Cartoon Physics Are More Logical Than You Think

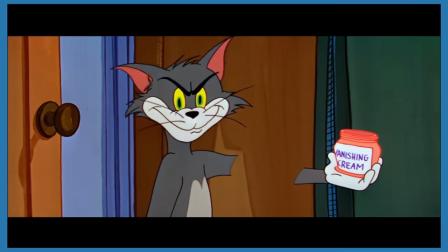That is the only time when good guys lose, when they get cocky and start taunting their opponent.
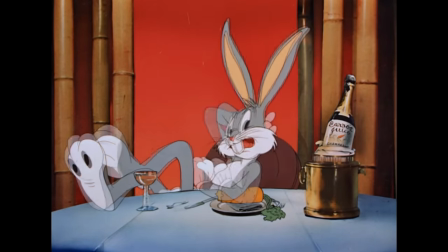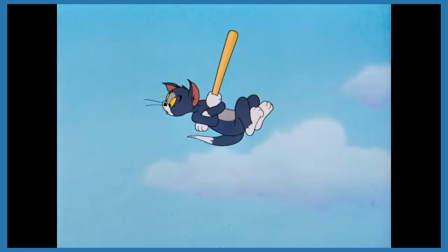Let's bring this all back around to that first little law of cartoon physics that I mentioned at the beginning. Gravity doesn't work until you look down.
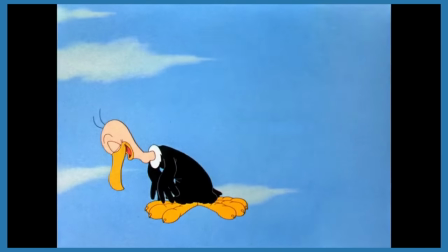We all know that trope, where a character runs off a cliff and stands on empty air for a few seconds, until they look down and then fall.
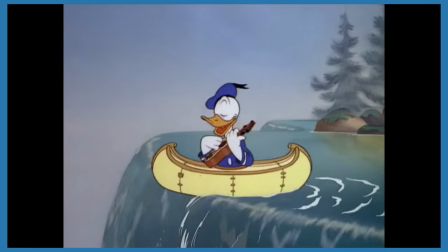It's a classic. But it's not universal. Nine times out of ten, that's how the situation plays out.
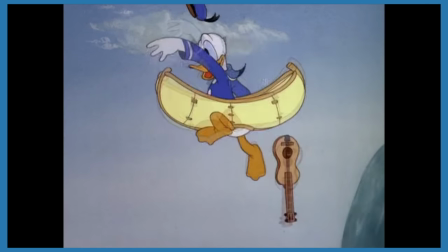But sometimes, something like this happens.
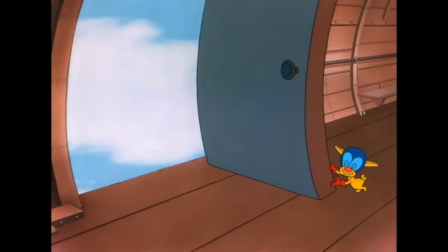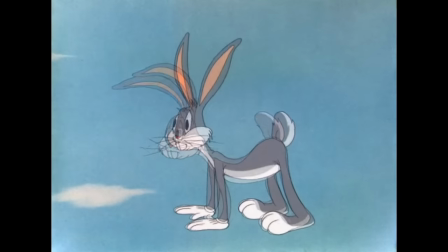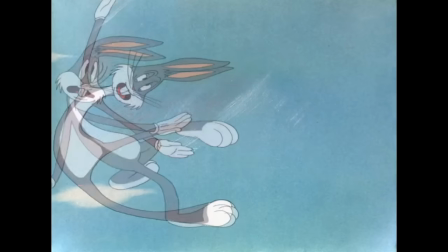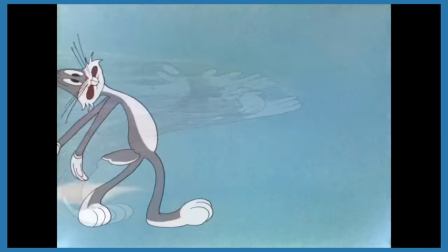They're still running on air, but in these situations, the character is able to run back to safety somehow.
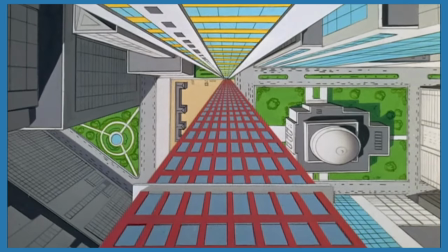Why? What makes this different? It's all about confidence and humility.
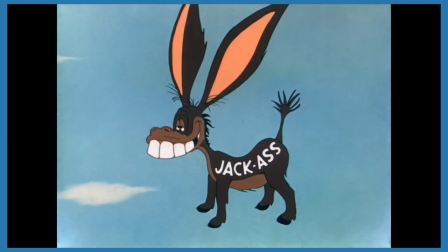If a character is able to recognize that they made a mistake, the cartoon world will allow them to correct it.
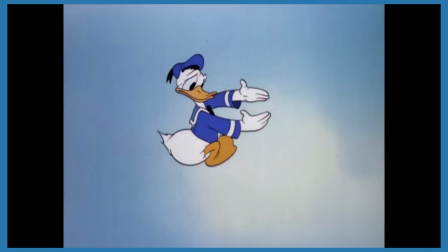A character will only fall if they run straight off that cliff, having full confidence in the fact that they're still on solid ground,
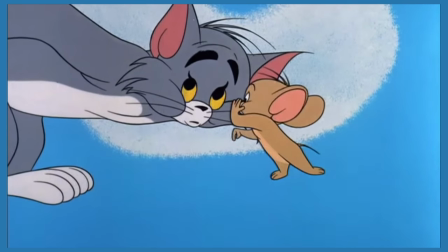because if they do that, the cartoon world will be right there to prove them wrong,
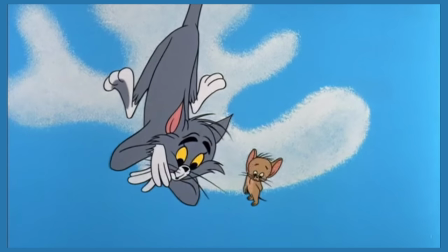waiting just long enough for them to realize what a fool they've been before gravity kicks in.
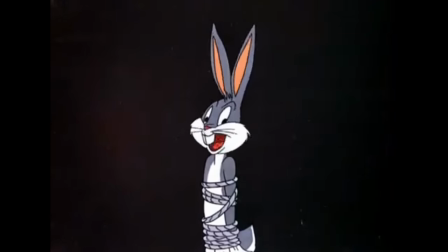I know this defies the law of gravity, but you see, I never studied law.